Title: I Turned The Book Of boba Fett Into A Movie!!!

Hey guys, welcome back to the video. And like a month ago or something, or maybe 2 months ago, I made a video where I turned Obi-Wan Kenobi into a movie like lots of people were doing around then. And I did the same to Book of Boba Fett. Yeah, a 1 hour and 54 minute long movie, I think. It would have reached the 2 hour long mark if I had like a proper credit scene, but I didn't really edit in the credits really. So yeah, let's dive into what I changed, what I cut out, and all that. Let's go.
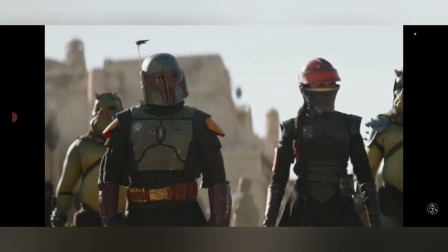(0:31)
Okay, so I didn't change much about episode 1, 2, and 3, and 4 when it comes to kind of present day. We're going to talk about the flashbacks later, but we start off with Boba going to towns and instead of him escaping the Sarlacc pit.
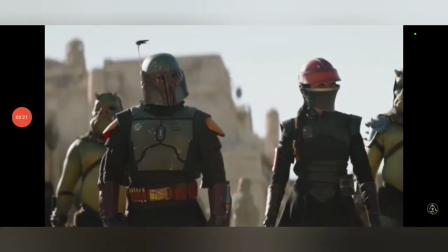(0:49)
And I was going to cut out the part about the hut, but it's a little bit too important, and then we would just reach the climax of the whole show just really really fast. Because there's the one thing with the huts, like what really happens and stuff, and then we get kind of establish Macro Santon as a character, whatever.
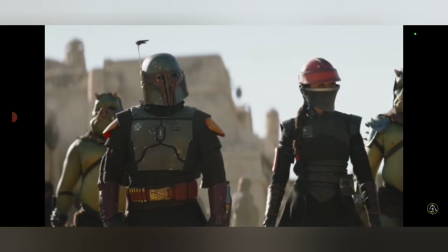(1:07)
So we have all this stuff happen here. There's a few bits cut out, nothing really that major.
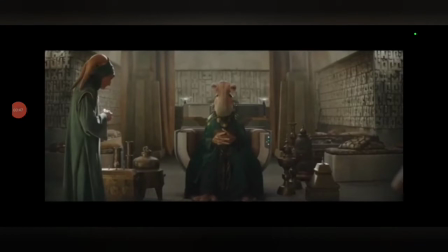(1:14)
But all of the mayor's scenes have been cut, except for the one where he dies at the end. So yeah, it just kind of happens that they were all cut. Like I felt like I felt like a few chief scenes needed trimming, and I don't feel like the mayor scenes really added anything.
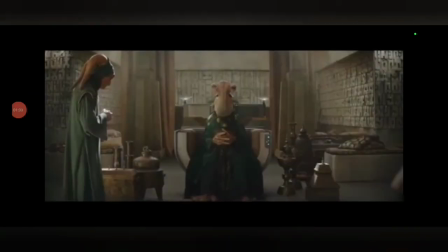(1:31)
Also, we can surround the mayor with mystery, kind of like Java was in episode 4 and 5. Oh no, the special editions kind of ruined that, didn't they? Or like who the emperor was in episode 4. Okay, like we've heard his name a few times, but like we don't actually get to see him. Or how Yoda was before we met him in episode 5.
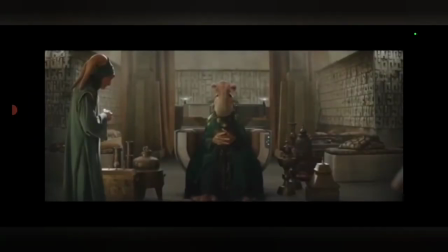(1:49)
Like the first half of the movie, before we meet him, he's kind of surrounded with mystery. It's nice that way. I kind of like it. Okay. We still get to see the daimyo, and the second time we get to see the second time where they go to the mayor's office once he's escaped. Of course, we have the speeder chase, and you'll be glad to hear that I've actually edited the speeder chase down,
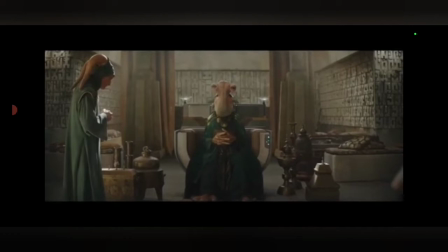(2:07)
so it's a lot shorter and sort of it's not that great, but it's better than what it was in the actual Book of Boba Fett show.
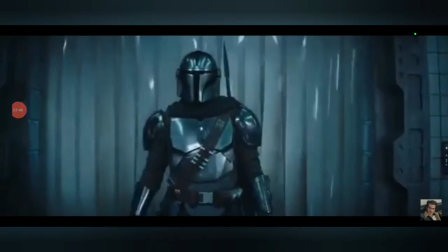(2:13)
And there is absolutely no scenes in this movie from the Book of Boba Fett episode 5. Yeah, I cut them all out, guys, because it's just about Mando's story and everything. I kind of cut everything about that out. It's supposed to be Boba's story. We don't need any Mando and Grogu stuff here at all.
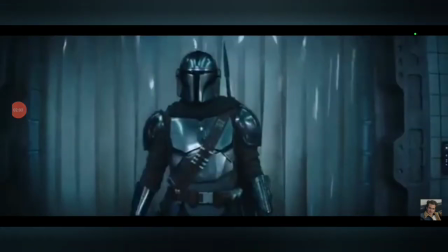(2:31)
I could have left it by the end where Fennec comes to recruit Mando, but I didn't really feel like we really needed that. We cut from the end of episode 4 when Boba and Fennec are talking about recruiting some people in Muscle, and then Mando's theme plays.
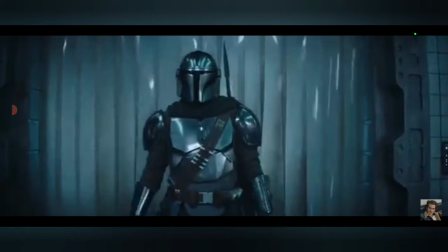(2:48)
Then he hops out of hyperspace with his N1 Nubu Starfire and Tatooine. Like there's none of the other stuff, okay?
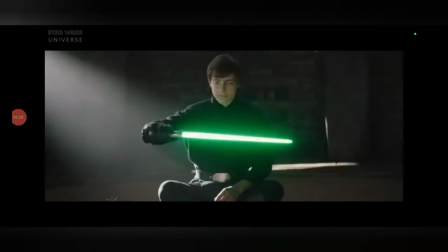(2:56)
So that means none of the Luke and Grogu stuff. That's also then half of episode 6. So great.
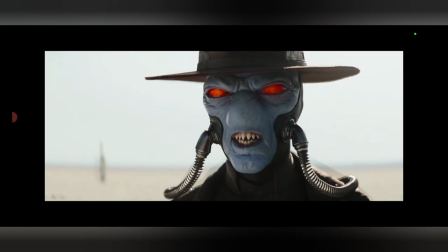(3:04)
But we do actually get to see, Bando coming to Boba Fett and talking to him, and then he goes over to Freetown and talks to Cad Bane a little bit. So how it goes is Mando talks to Boba at the briefing, okay,
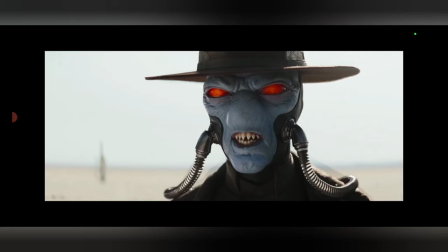(3:20)
and then we cut to the Pikes exploding in the bar, okay, and then we cut to Boba going to talk to Cobb Vanth, and then of course the Cad Bane scene. We gotta leave it in here, okay? Cad Bane was kind of important.
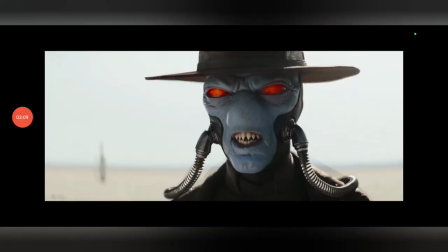(3:35)
He's the big boss battle at the end. We've got to include him, okay? Okay, and then we cut to Boba and Fennec at the ruins of the thing. I think it'd be weird if we just cut to the thing explode. We had to cut the thing exploding, and then cut to the aftermath of that.
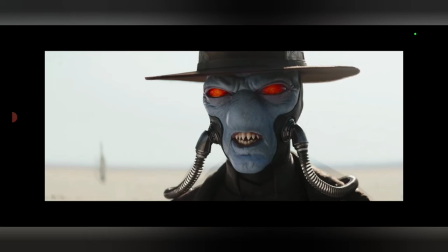(3:51)
Don't think it really works very well, and we can't go back to Luke and Grogu because we're not including that.
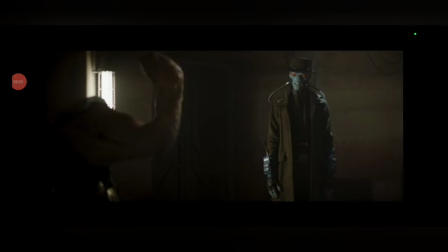(3:59)
And it did say that I would cut out all the scenes with the mayor, so I decided to cut out this scene with the mayor talking with Cad Bane, and it's not just because I just wanted to not have the mayor in here.